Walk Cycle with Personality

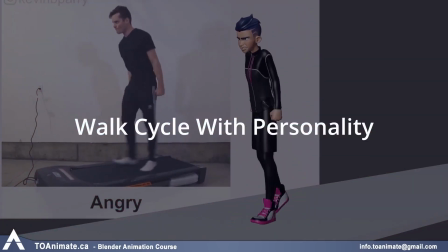Hey guys! Today we're going to animate another walk cycle, but this time we'll spice it up a bit by adding some personality to it.
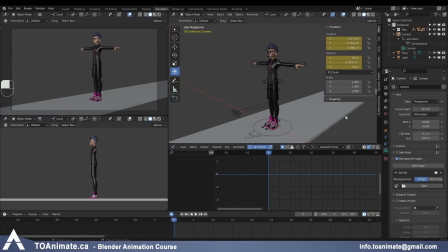In the previous lesson, we talked about storytelling and how the environment can help with that. But because this is still just a stationary walk cycle and the character isn't really going anywhere, we will keep it simple and just have a basic floor. So the first thing we need to decide on is the type of walk that we want to do.
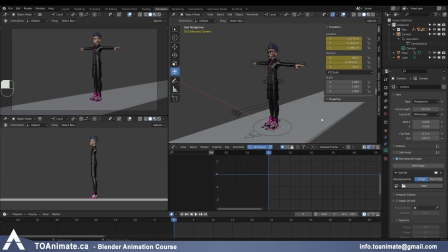You can either shoot your own reference or look it up online.
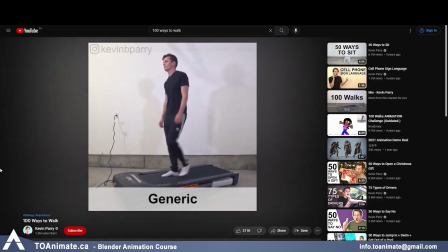I really love this video called 100 Ways to Walk, so I just went ahead and downloaded it and then picked this angry walk cycle to work with.
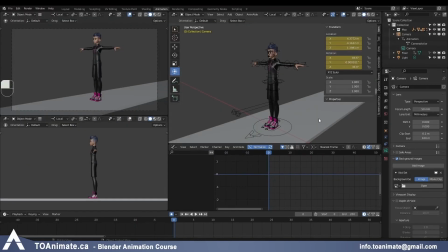Also, a quick warning that when you download videos from YouTube, they will most likely be playing at 30 frames per second, so just change it to 24 frames before you start animating. I use DaVinci to do that because I find that to be the easiest way, but if you don't know how to do this,
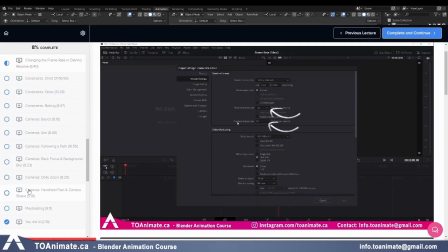go to Blender Basics and watch the video called Changing the Frame Rate in DaVinci Resolve,
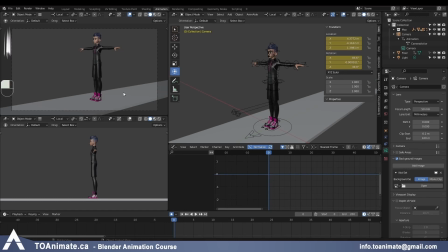and then you should be good to go. So I've already set up my file to have a 3/4 view on the top left and then the side view below it.
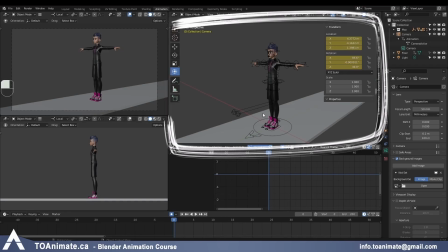And on the right side I have a perspective view that I'll also be using as a front view, just like we did with the robot walk cycle.
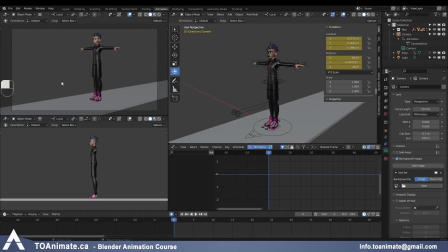The first thing I need to do is bring in my reference video, and that's very simple.
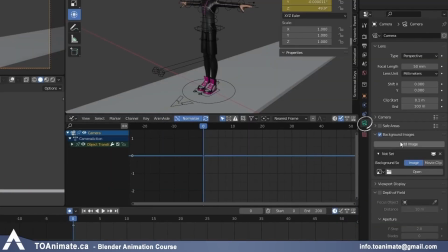I'm just gonna click on the camera here, go to the camera settings, you just enable background images, and you go to add image. So you don't have to change it to movie clip, just add image and click open.
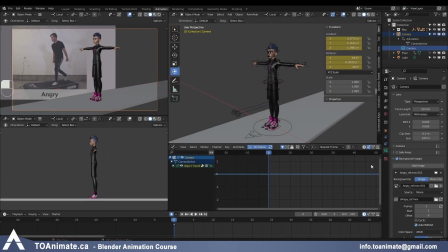Find your reference, open image. Then you can protect it with this fake user to make sure that it stays in your file.
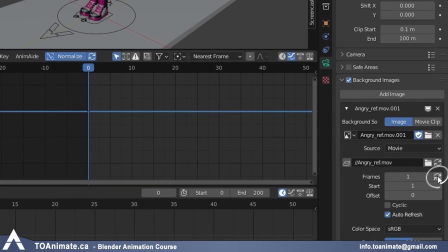And you just need to click on this refresh button for it to be playing as a video instead of a single image.
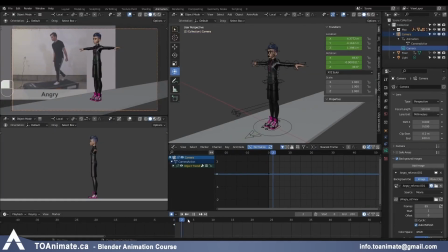So now when I scrub, you can see that my reference is playing nicely. And if you need to adjust it at all, you can just go here and scale it, rotate if you need to, and offset it and so on. But mine is good in this position where it is.
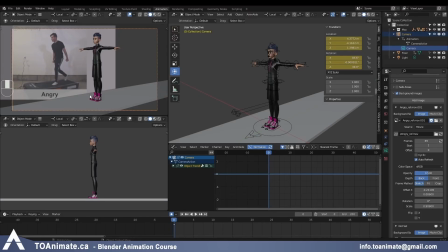And when you're setting up your camera, try to make your angle very similar to the angle of your reference, just so you can actually follow this reference nicely. If you have a side view, then I would suggest putting that side view in here, but I don't have that right now.
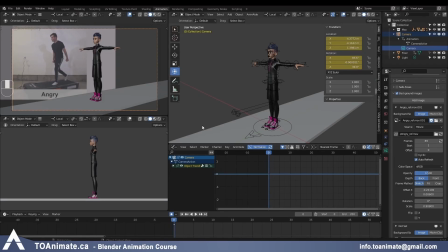Okay, so before we start animating, let's just look at our reference video and analyze it a little bit, just talk about some points that we will be keeping in mind while animating.
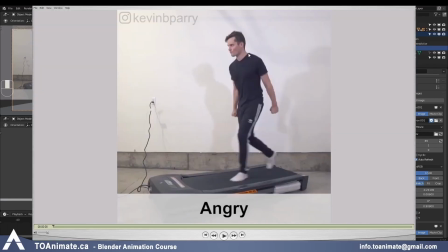Okay, so first of all, we can see a nice expression on his face that supports the acting. So he's angry, his face is also showing that he's angry. Another thing is that his hands are in fists. So there's a lot of tension. There's a lot of tension in the chest, in the shoulders.
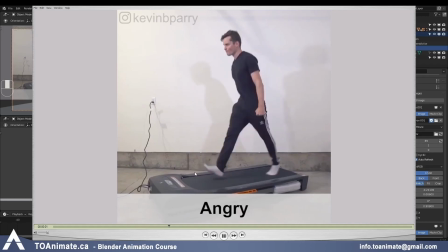The arms are pretty straight. The strides are really wide and he's walking really fast. His chest and his whole upper body is leaning forward. And there's quite a lot of rotation on the chest, side to side like this.
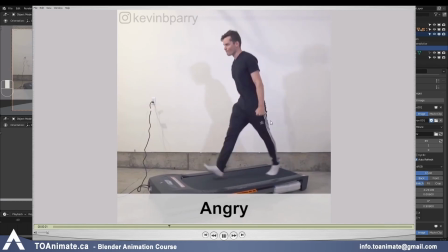And his legs overall stay pretty straight through these up and stride positions. And his toes go up pretty high as well, and his heels as well here. Again, there's so much tension in it. He's angry, he's marching forward pretty fast. If he was very relaxed, his body would be a lot looser, right?
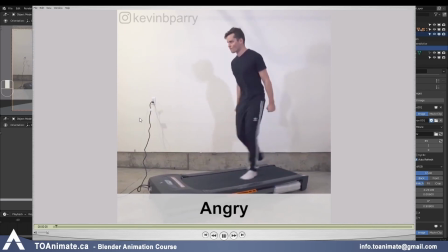So that's the difference between the different personalities, different moods, and so on. And these differences in the body language are what makes the personality and the mood shine through.
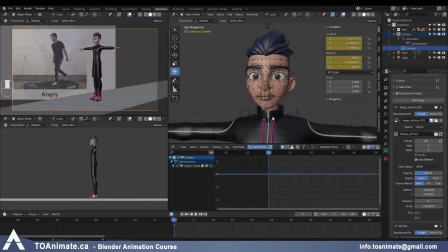Okay, so first of all, I'm going to give Max some angry expression to support the acting in the shot as well. We don't want him to just have this blank stare while he's marching forward.